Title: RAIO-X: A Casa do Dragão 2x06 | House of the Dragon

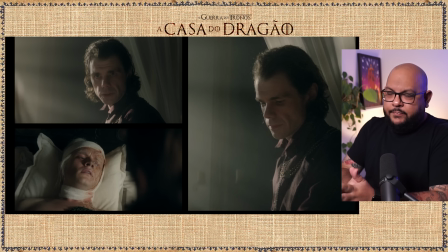[32:46]
Que é errado. Já falamos. Amo essa cena. Larys e Aegon. Aegon, na verdade. Cena construída de uma maneira muito íntima. É um texto muito íntimo. Então a cena é toda construída com close-ups. planos muito fechados, não nos permite ver o todo porque não precisamos, a gente tem que olhar a dor e a conexão desses dois aqui, então a cena
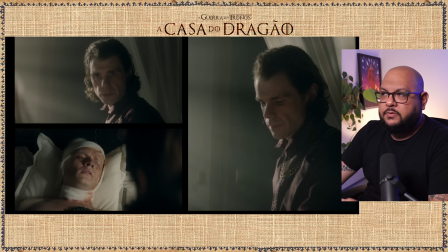[33:05]
fechadíssima, raro nesses episódios inclusive, quando ela abre ou seja, quando tá prestes a sair da cena é quando o Larys que tava aqui
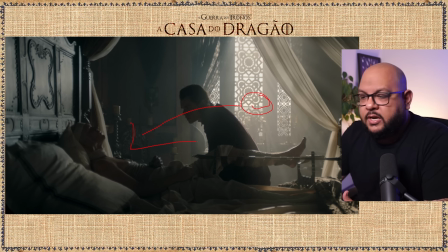[33:13]
imagina que a cabeça dele tava aqui quando ele avança pra frente pra mostrar essa conexão com o rei então ele tá se conectando ali com o rei,
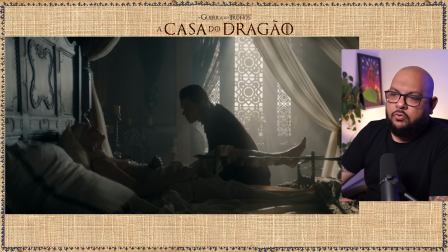[33:21]
por isso que essa cena é aberta, então toda a construção Começa bem aqui, close-up, close-up, e aqui esse plano aberto, não é geral, plano aberto, quando ele vai arquear pra frente pra mostrar a conexão aqui com o rei.
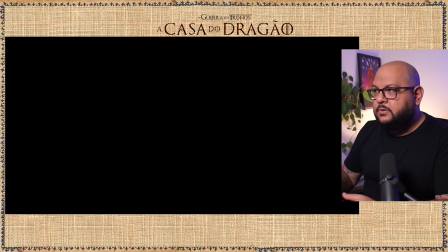[33:36]
Belíssima construção de cena. Aí você diz, pô, P.H., tá tudo escuro. Isso tá fazendo parte desse episódio, acredite, porque muitos cortes estão sendo feitos a partir do escuro.
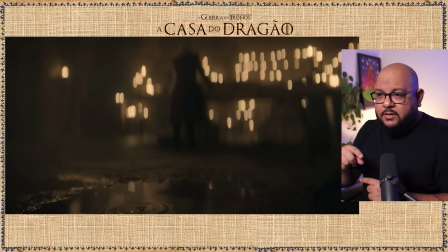[33:45]
Eu não acho isso tão elegante, tá? Mas, ao mesmo tempo, faz um j-cut, né? J-cut é quando você traz o áudio primeiro do que a cena. Então tem um áudio, ainda está na cena anterior, vem o áudio, isso fica legal. Então o pingar dessa água aqui é o que faz o corte pelo áudio.
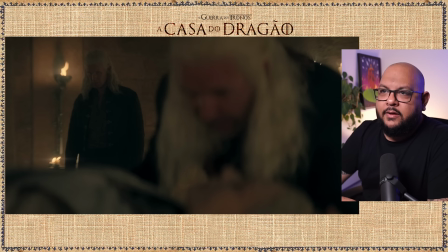[34:00]
Nosso querido Simon rindo, sempre é o jeitinho dele. E finalmente, depois de conversar com a Alice, aí é que o demon vai se abrir para o irmão, que não está com a coroa,
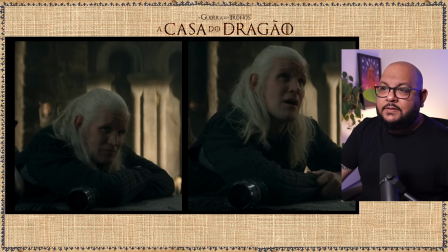[34:12]
a gente viu ele fugindo do irmão, pela primeira vez ele vai em contato com o irmão,
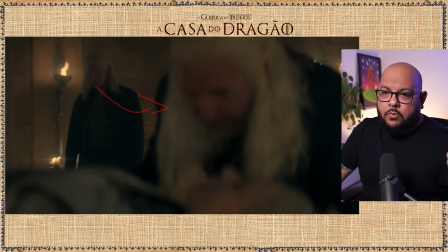[34:17]
para com o irmão.
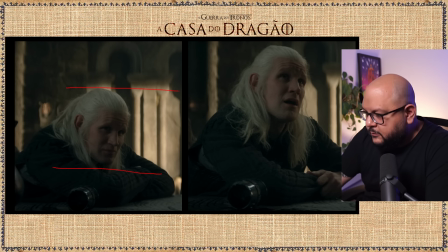[34:18]
E ele é recompensado com a morte do Gregor. o Gregor, naquela região ali que o Demo tá querendo os soldados, eu me esqueci agora o nome, tá? Então, Tully, Gregor Tully e o Oscar Tully é o filho, né? Então o Gregor, ele, o Demo, olha aos céus, então o cara que antes tava querendo fugir,
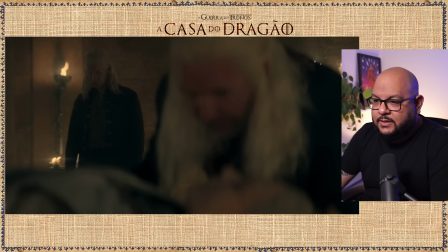[34:37]
quando ele começa no Devonel dele a se fazer, como é que eu posso dizer, a se conectar com o irmão,
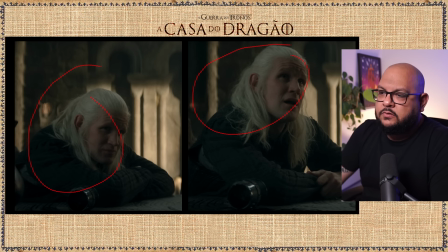[34:42]
aí finalmente ele sorri e olha aos céus como quem diz, meu irmão, muito obrigado, e chora. Assim como Alicent, que não chora, nós a vimos chorar aqui. Assim como Larys, que não chora, nós ouvimos chorar aqui.
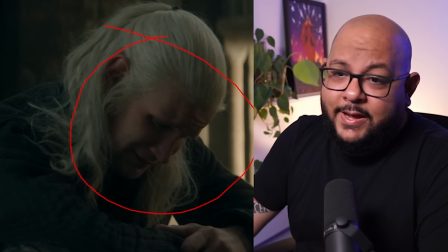[34:55]
Demon também. É desenvolvimento, gente. Constituição de personagem.
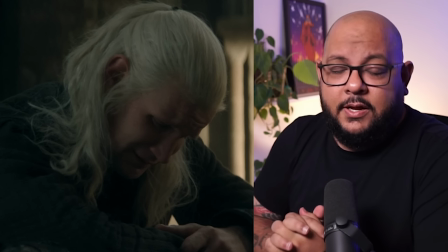[34:59]
Tu imagina se ele chega em Harrenhal, aí teve o primeiro Devonar e disse Realmente, eu tenho que ser muito fiel e perfeito pra Rhaenyra.
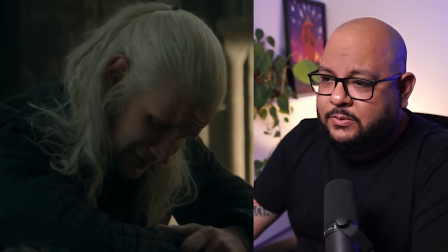[35:06]
Aí todo mundo ia dizer, nossa, apressado demais, do nada o cara virou. Dragão no claro, a gente já sabe que é só elogio, né?
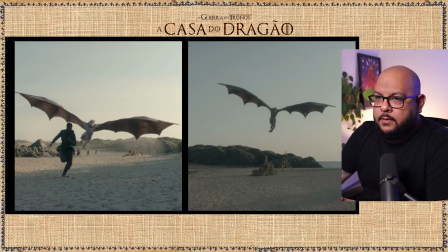[35:13]
Já sabemos disso. Todo mundo concorda com esse ponto. Então vamos só elogiar. Porque fazer dragão no claro não é fácil, não. Beleza, a cena é rápida, tem um arrasto pra nos mostrar que não é um CGI, melhor dizendo. E aqui, de novo, com o arrasto, pra não nos mostrar que é o CGI,
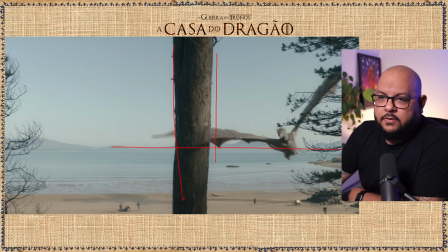[35:27]
coloca algo no primeiro plano pra gerar essa perspectiva, coisa que eu gosto, e assim esconde um pouco o CGI da coisa.
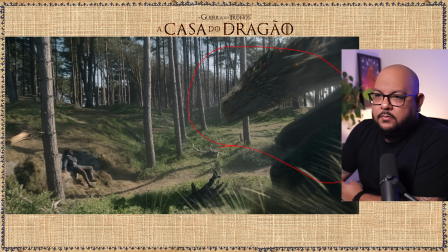[35:34]
Aqui, esse Momente Aragón aqui, o dragão bem misturado com o cenário.
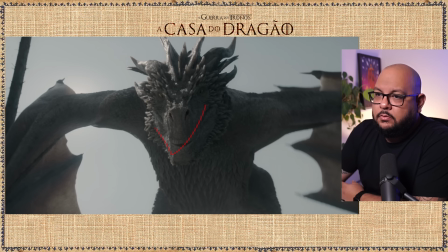[35:40]
Aqui tem um pouco de recorte ainda, mas o que eu quero evidenciar é que ele tá rindo, esse desgraçado, ele sempre tá rindo, Se Smoke, é um fanfarrão Se Smoke, né?
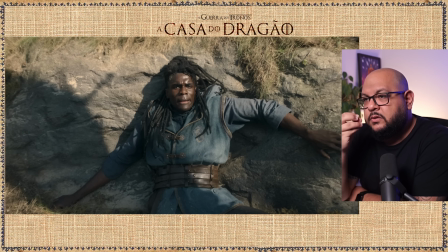[35:48]
E como tem aqui a atuação do ator que faz o Adam, como ele dá uma queda nos olhos, como quem diz meu irmão, tá acontecendo alguma coisa aqui então é essa conexão dele com o tal do dragão.
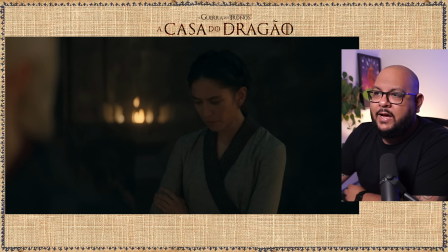[36:00]
Seguindo a cena da Rhaenyra com a Missarya, e uma coisa que eu quero evidenciar é como a Missarya ela dá uma pensada antes a Rhaenyra tá de costas aqui
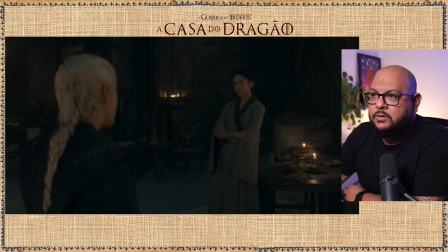[36:09]
ela dá uma pensada no que ela vai dizer antes de conversar com a Rhaenyra então por isso que eu digo que é muito estrategicamente
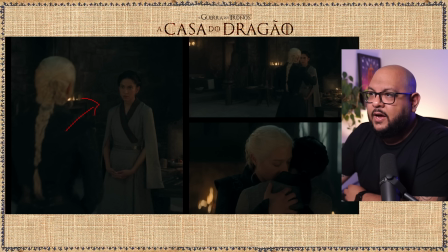[36:15]
calculada desse rolê da Missyra também. O que faz com a Rhaenyra vá ao encontro dela e ela, Rhaenyra, quem dá um abraço. Eu já falei isso na resenha, que é Rhaenyra, nesse caso, quem possui, porque ela fala que, assim como o Demon, que quer possuir, mas não ser possuída, ela, Rhaenyra, quer possuir. Em vez de ser possuída, que é o que ela foi a vida inteira.
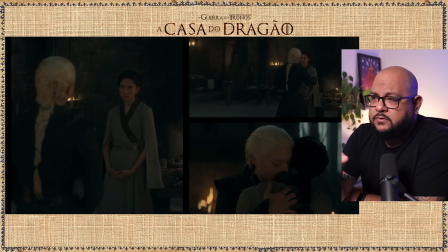[36:34]
Então ela está se colocando aqui como uma pessoa ativa nessa relação e não entender isso de uma maneira pejorativa, de uma maneira factual mesmo, diante do que está acontecendo.
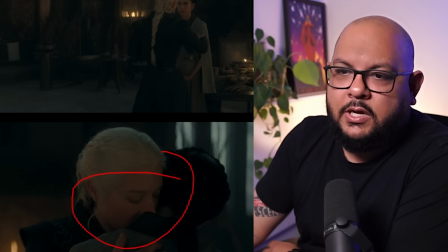[36:42]
Ao mesmo tempo, o cheirinho no cangote foi o que O cheirinho no cangote, o pessoal disse, foi o derrumpante.
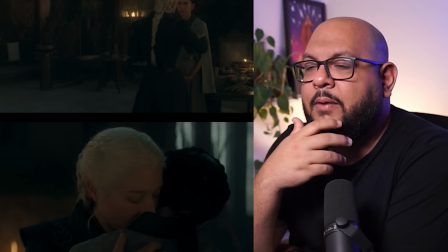[36:48]
Como assim derrumpante, bicho? Foi o cheirinho no cangote. E muita gente dizendo assim, ah, mas a Miss Sara tava colocando ali um trauma dela, a rainheira vai logo dar um beijo.